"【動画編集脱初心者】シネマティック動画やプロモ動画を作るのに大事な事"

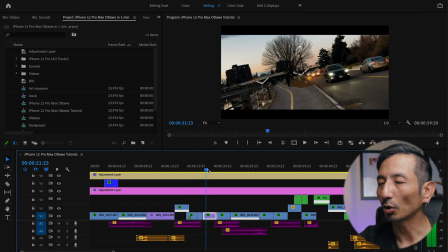そして次にトランジションを入れてまたタイムラプス
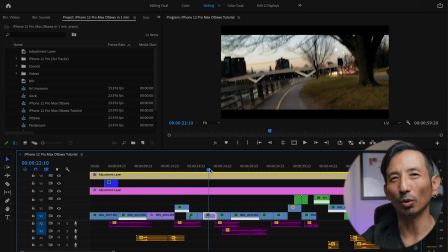ここでまた換気をつけて動画にねメリハリをつけたんですね
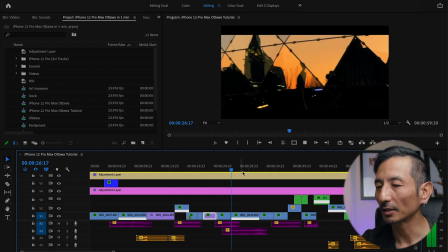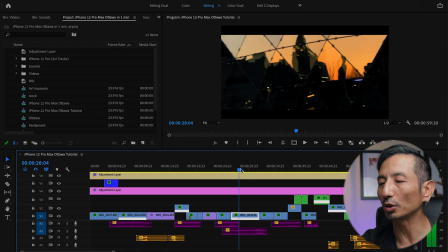そしてその後にはねもう結構日も暮れてきてもう夕焼けになってきたんでこの夕焼けの感じこれたまたまなんですけど鏡張りになっているような建物があったんで
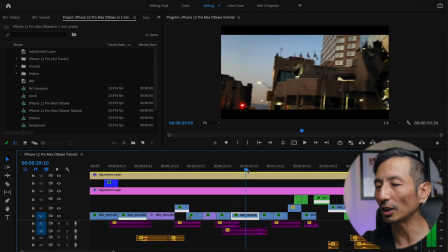これ綺麗だなと思ってそれを写しましたそしてそこから街の風景に流れていくような
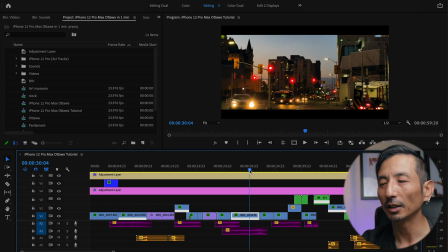ここでもう暗所性能のテストにもなるのでちょっとねあえてわざと暗いところを撮りたかったんですね
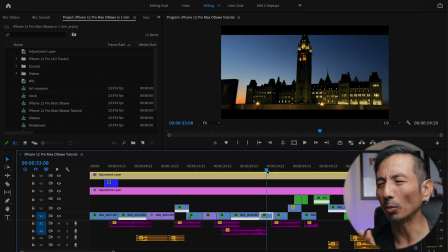そしてその後のシーンではもうこの国会議事堂なんですけどもオタワの象徴みたいな超有名な観光スポットなんですけど
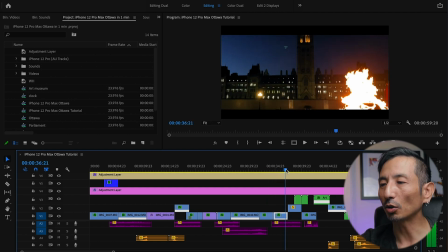そこのシーンを撮ってそしてその前には年中常に灯している火があるんですねこれも撮りたかったんですねこれもこの観光スポットの象徴だし
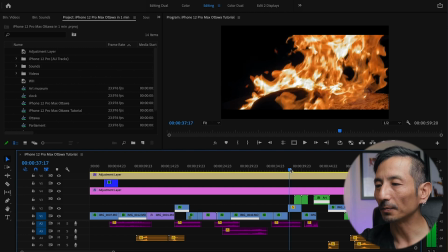あとこれにさらにクロースアップのショットを入れることでこのiPhoneの動画性能をどれぐらい綺麗に撮れるかっていうのも見せることができるしまたこの映像の綺麗さっていうのも演出できたんじゃないのかなと思います
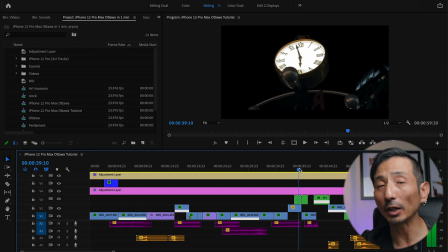そしてその後時計のシーンですねこれはバイワードマーケットっていうこれもまたすごい観光名所のとこなんですけどそこの時計を撮ってこれはもう本当に暗証性能のテストのために撮ったんですけどもさっきの映像から明るい暗いものの中に明るいものがある
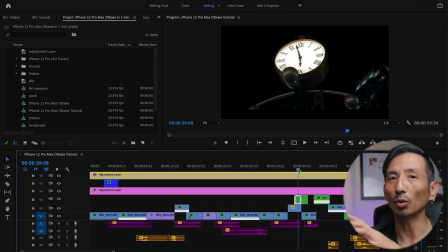さっきは火だったんですけどそれが今回は次のショットではね時計に映ってシーンが繋がるような感じにしてます
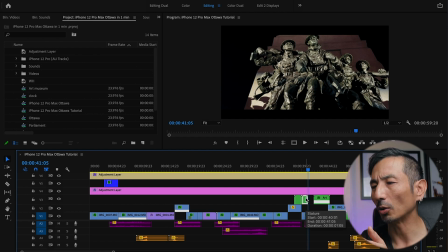そしてこれは銅像なんですけど第一次世界大戦の時の戦没者を祀ってるようなねそういう銅像なんですけどもそれもね見上げてるような感じのシーンなんでちょうど前のシーンが時計のシーンだったんで時計を見上げてるようなイメージも繋がるかなと思ってあえてこういう順番にしました
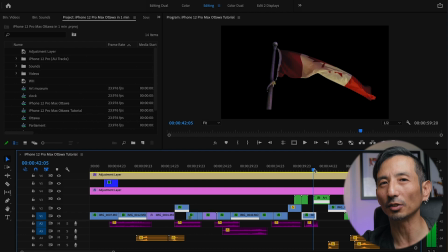そしてやっぱりねカナダなんでカナダの国旗ですよねちょうどこの銅像のすぐ横にあったんでリンクさせやすいかなってカナダだよオタワだよっていうところも出したかったんであえて国旗を入れてます
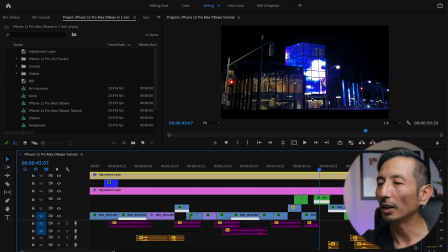そして次につながったのがこれがオタワのアートミュージアムだったっけなそういうねアートを展示してるところなんですけどここのガラスの壁っていうかそこがプロジェクションマッピングでしたっけ
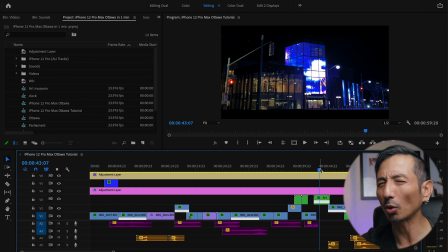映像を照らしてすごい綺麗なんですよこれこそ暗証性能のテストにはバッチリだと思ってあえてこのショットも入れてますそしてここからトランジションで
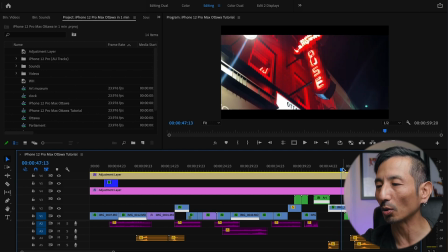次のこれもバイワードマーケットっていうところなんですけどちょうどいい感じのネオンが綺麗だったんで
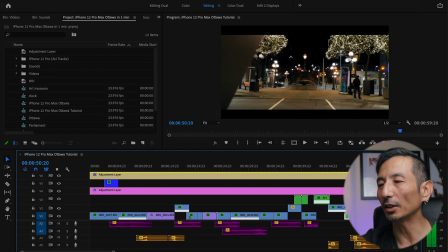それにつなげてそして最後の締めはやっぱりオタワっていうところを見せたかったので
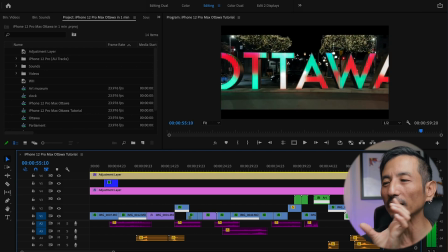このオタワのバイワードマーケットの中にオタワって書いた看板が夜はライトアップされてるっていうのを知ってたのでそれでもう最後は締めくくろうと思ってたわけですねなので引きにしてオタワっていうのが見えてくるような
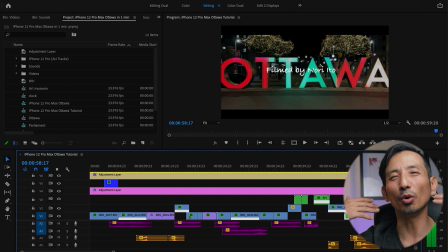そんな狙いのショットにしました以上が構成をどういう風に映像として形にしていったかストーリーとして伝えれるようにしていたかっていうところです